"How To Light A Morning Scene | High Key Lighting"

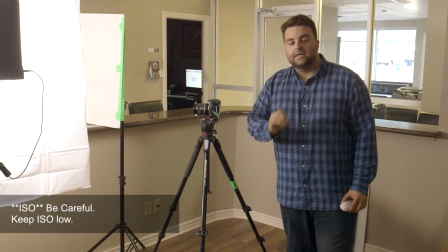[12:27]
Now, if we change the ISO, which is the image sensitivity of the sensor,
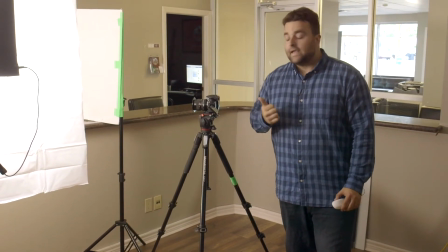[12:32]
we can bump this to 400, and I think that's gonna give us our look that we need.
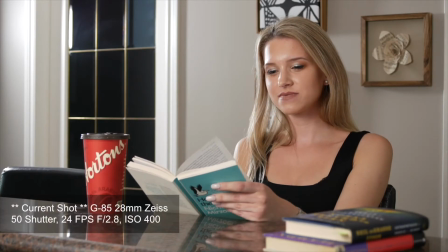[12:39]
There we go. So perfect. But you can tell like the lights are just phenomenal right now.
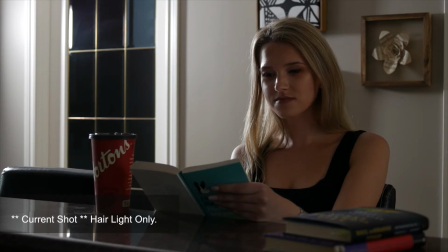[12:45]
I'm going to turn off the key light. Now you can see what the hair light's doing. We're going to turn off the hair light.
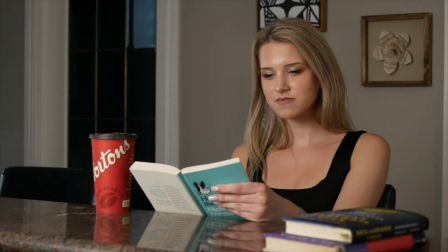[12:53]
Now let's turn on the key light. And notice how that's a nice soft look.
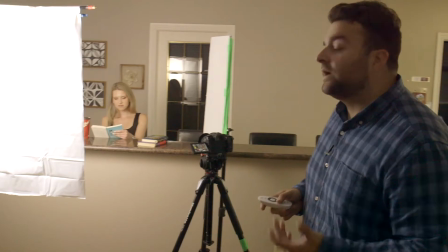[12:59]
It's almost as if there's a window right over here. So we created that artificially with a shower curtain.
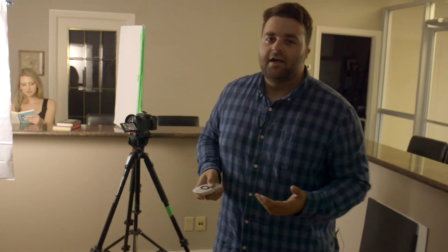[13:06]
So if you have a shower curtain at home, I suggest maybe you go to a dollar store or buy it elsewhere.
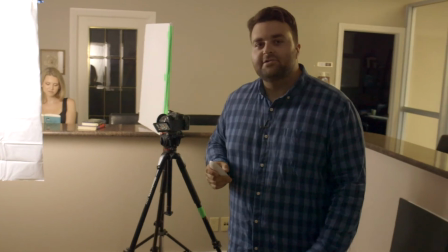[13:12]
Do not rip your parents' shower curtain off. I'm not responsible for that.
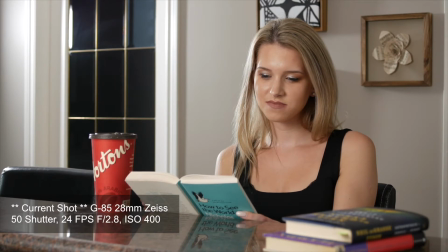[13:17]
Now we're going to turn on the hair light. And look at that. It adds a little bit of ambience, a little more lighting, and a little more punch in the background.
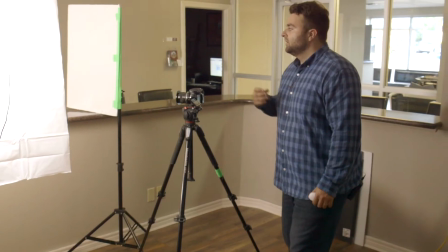[13:25]
And it's just a beautiful light. I didn't diffuse that one because she has nice, beautiful long hair, and it really emphasizes.
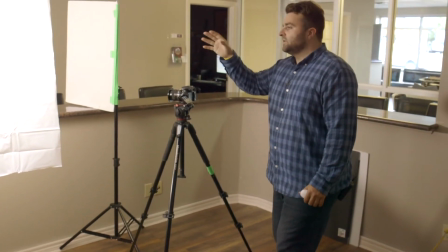[13:33]
So we definitely want that to be a little more brighter. It's another kind of tip.
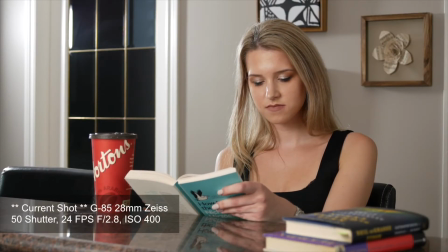[13:37]
Your key light, you want it to be a very soft source to wrap around your subject's face,
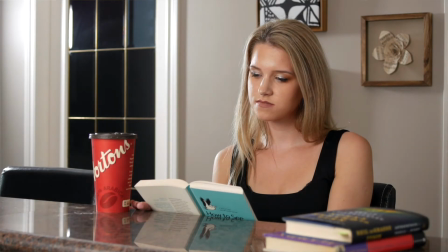[13:43]
but your kicker or hair light, you can add a little more punch to that. You have DPs like Wally Pfister,
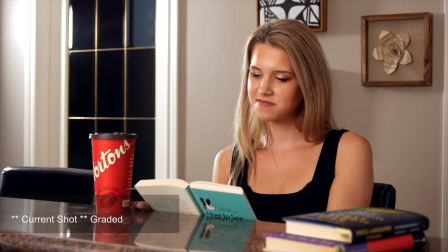[13:52]
and you have many directors that like to do that, like to give a nice little rim light, and that just comes from this right here. There you go. So I'm pretty happy with that look.
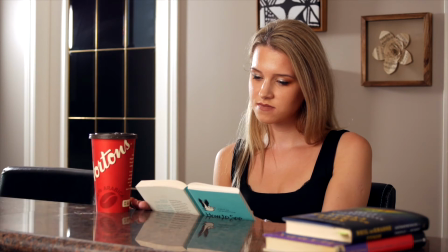[14:07]
I just want to thank you guys for checking out how to shoot an indoor scene,
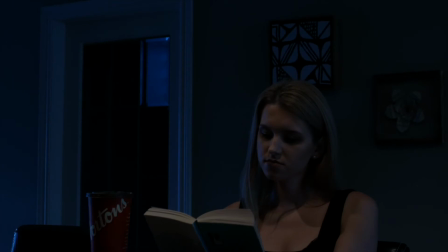[14:11]
and I hope you can take this and turn it into something like this.
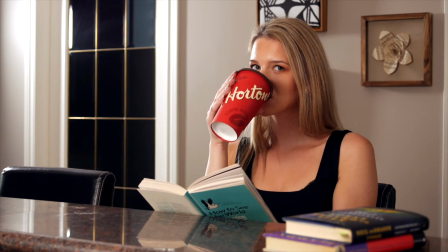Anyhow, I hope this helps you guys out. Next time you go to film and recreate your own scene, the high key look is very effective. Depending on what your client wants, or maybe you're making a film or a movie and you just want a nice bright morning look. This is something that you can do, and please don't be ripping down your mom's shower curtains. Go out, buy your own. I think I got that one for like $2 or $3 at the dollar store. So yeah guys, subscribe to the channel, smash that like button, and we'll see you in next week's episode.